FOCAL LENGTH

Do you want to buy a camera but you have no idea which lens would be the perfect fit for you? Here's what you should pay attention to. When it comes to photography, the focal length of a lens plays a crucial role in determining the final look of your images.
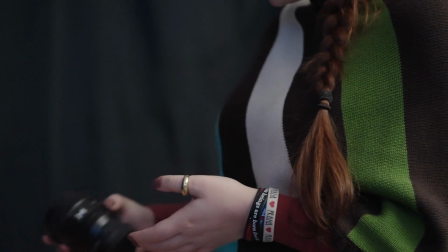0:14 But what is focal length and how exactly does it affect your photography? Let's take a closer look. The focal length is the distance between the lens and the image sensor in the camera, and it's measured in millimeters. And the number that you see on the lens is its focal length. A lens with a shorter focal length, such as 18,
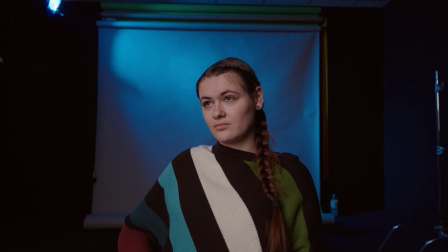0:39 is called a wide-angle lens because it has a wider field of view and therefore creates more depth in the image.
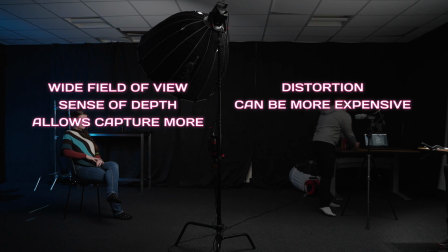0:46 They are great for landscape and architecture photography because they allow you to fit more into the frame and make the rooms look bigger than they actually are.
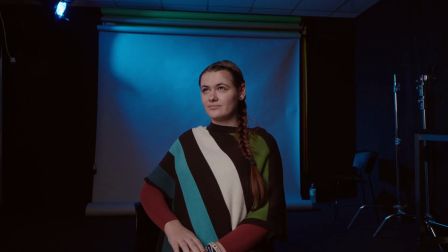0:54 But they are terrible at portrait photography because you have to come really close and and then the face becomes distorted. The best lenses to use in portrait photography are telephoto lenses or, in other words, lenses with longer focal length, such as 85mm,
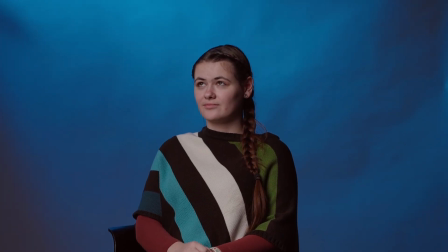1:12 because they allow you to focus and close up on a subject even from a greater distance without distorting the face and the background has a more cinematic look.
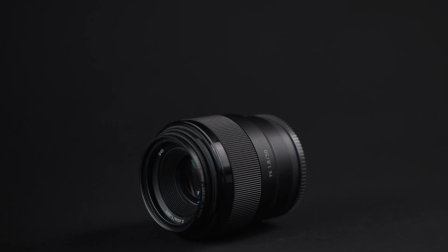1:23 A prime lens has a fixed focal length and is great for low-light video production
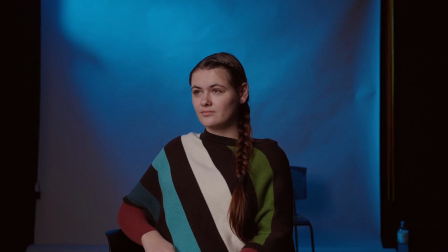1:29 and achieving a shallow depth of field where the subject is in focus and the background is blurred.
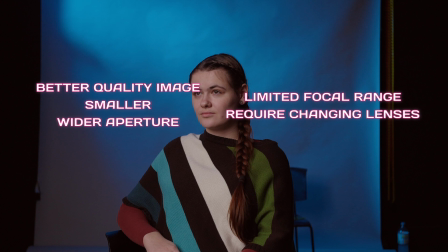1:35 These lenses have a larger range of aperture which results in better image quality.
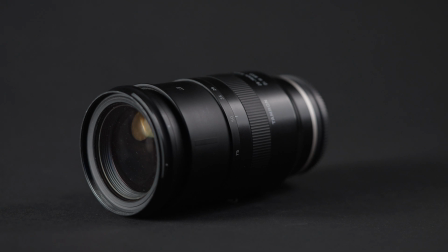1:40 A zoom lens on the other hand allows you to switch between wide-angle and telephoto focal length.
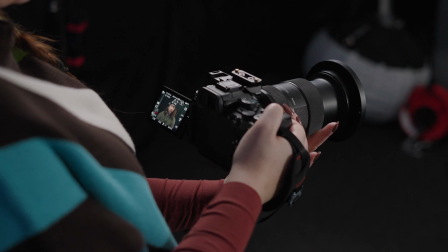1:45 This can be useful in situations where you need to quickly change the framing of your shot
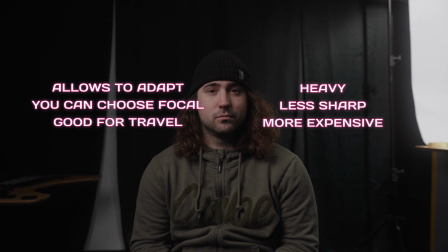1:50 without having to change lenses and it can also be useful in a dolly zoom. A macro lens has a really long focal length, but a really flat field of focus.
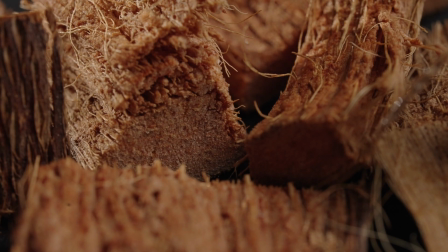2:01 Which means it is designed for close-up videography and capturing of the smallest details, textures, or subject. Now you know what focal length is, what it's good for, and how it will affect your footage. Based on the type of footage you want to shoot, you can now decide which lens and which focal length would be the best fit for you. Thank you for joining us in this video on focal length. We hope it helps you understand the importance of focal length when creating more engaging and visually stunning content. Happy filming and see you in the next one!